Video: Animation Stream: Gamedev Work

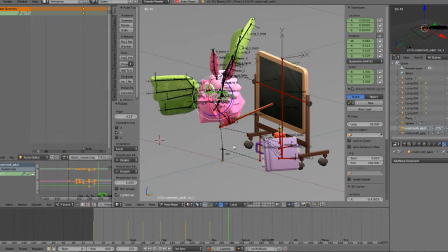But you want it to, because if you don't do it really basic and you do it really complex right from the start, you can't have like fun doing the actual movement. You want it to be like
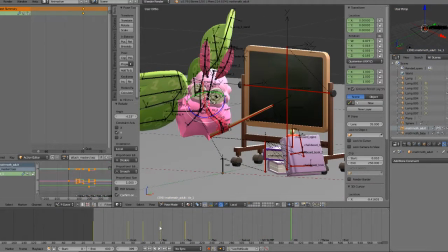you want to give yourself some space to actually do the actual animation part, which is like usually like the in-betweens, is where it really comes alive.
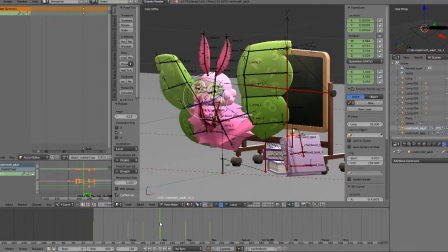It's like whenever I do a walk cycle and I'm just doing like the first two poses,
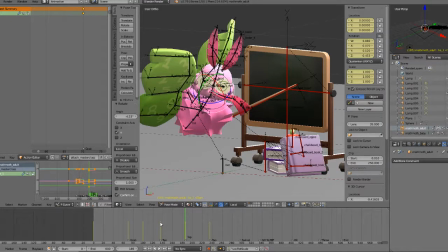the left and right contact poses, it always feels a lot more basic than what it ends up being. Want to see a thing I did? Yeah. Check out this tail thing.
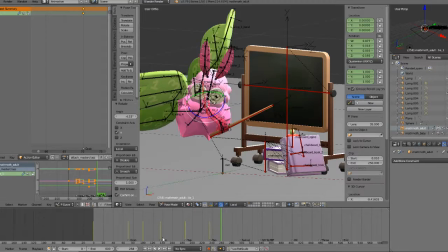Ooh. Yeah. Cool. I'm trying to keep the SNES sequencing colors deal. Oh, that's for the thing. Yeah, for the hyper beam. And I'm trying everything I can to stick to its sequences colors.
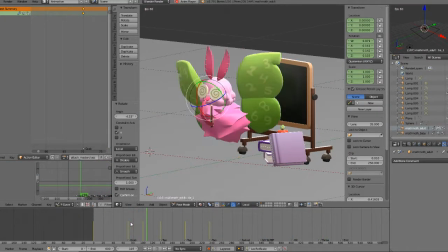Mm-hmm. Okay.
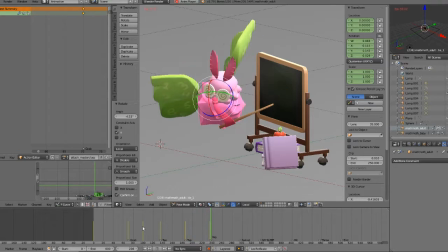Something very important to do in 3D animation is to turn off the bones and see how the actual pose is going, because the bones are just kind of a tool for the actual shape of the mesh. The shape of the mesh is what's really important. You want to get the right silhouette and movement looking.
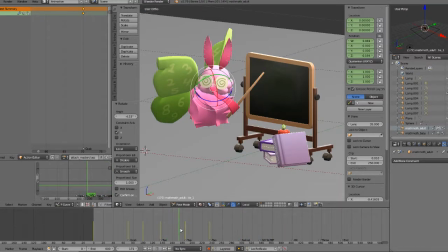So you can have a really decent skeletal animation, but if it like makes the mesh look really weird,
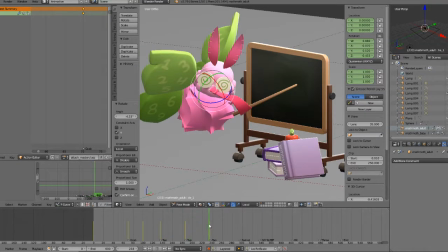then you know, the final result will look weird.
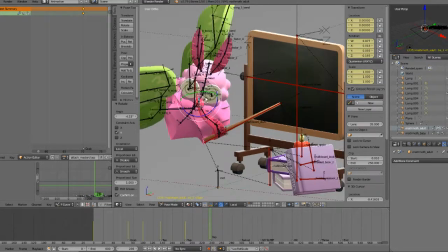Yeah. Let's actually have him lean his head up when he leans out too.
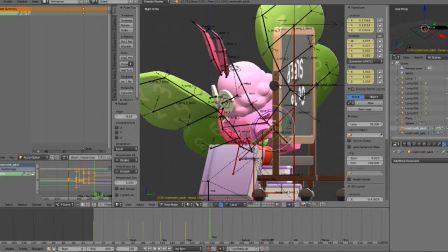We'll have him lean down more. And bless you. His neck. Lean up.
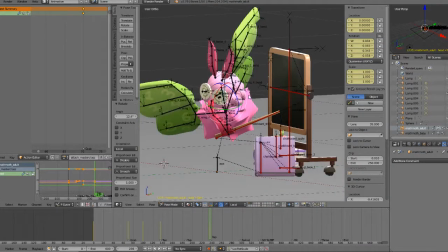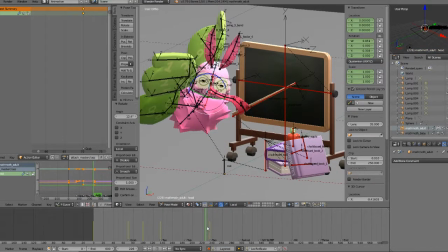Do, do, do, do,
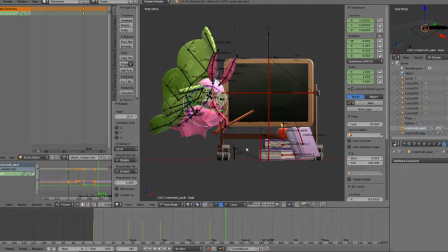do, do, do, do, do, do. Should go with something specific to focus on, I think.
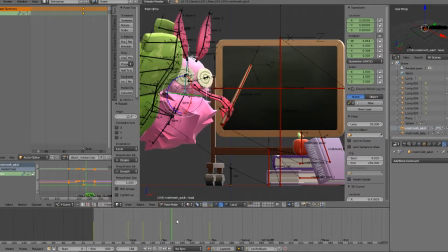Well, teachers tend to look around in the class, but here he's kind of like looking up.
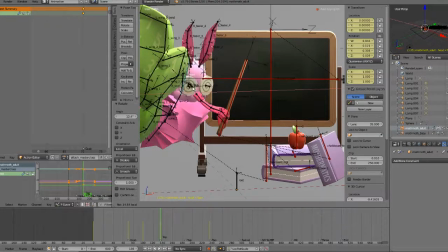So let's. I love his little swirly glasses. Me too.
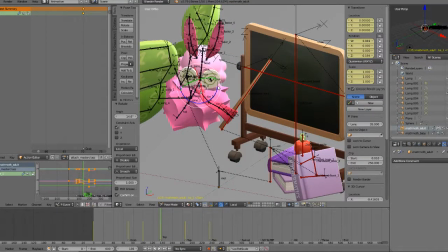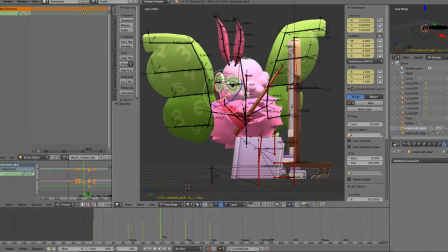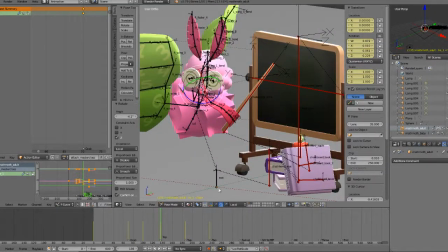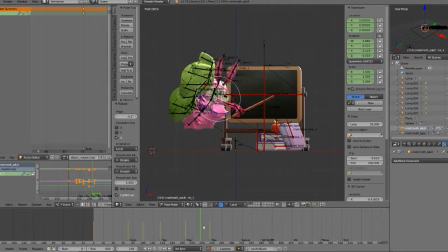There we go. Now he's like actually looking at something.
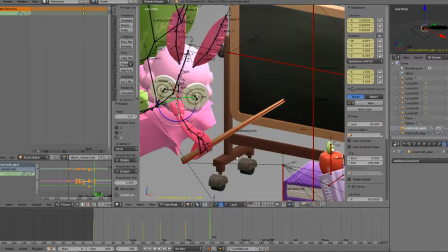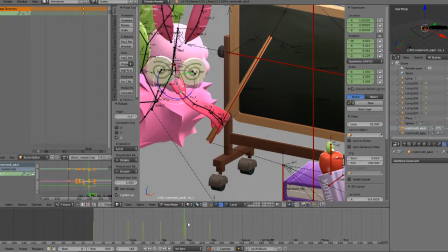Let's see.
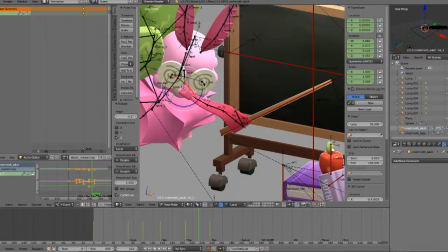Oh, that was the whole Ristar soundtrack. Alright, I guess I'm gonna do Sonic after the sequel. Oh, cool. So you are doing that. Yeah. Awesome. Video game music.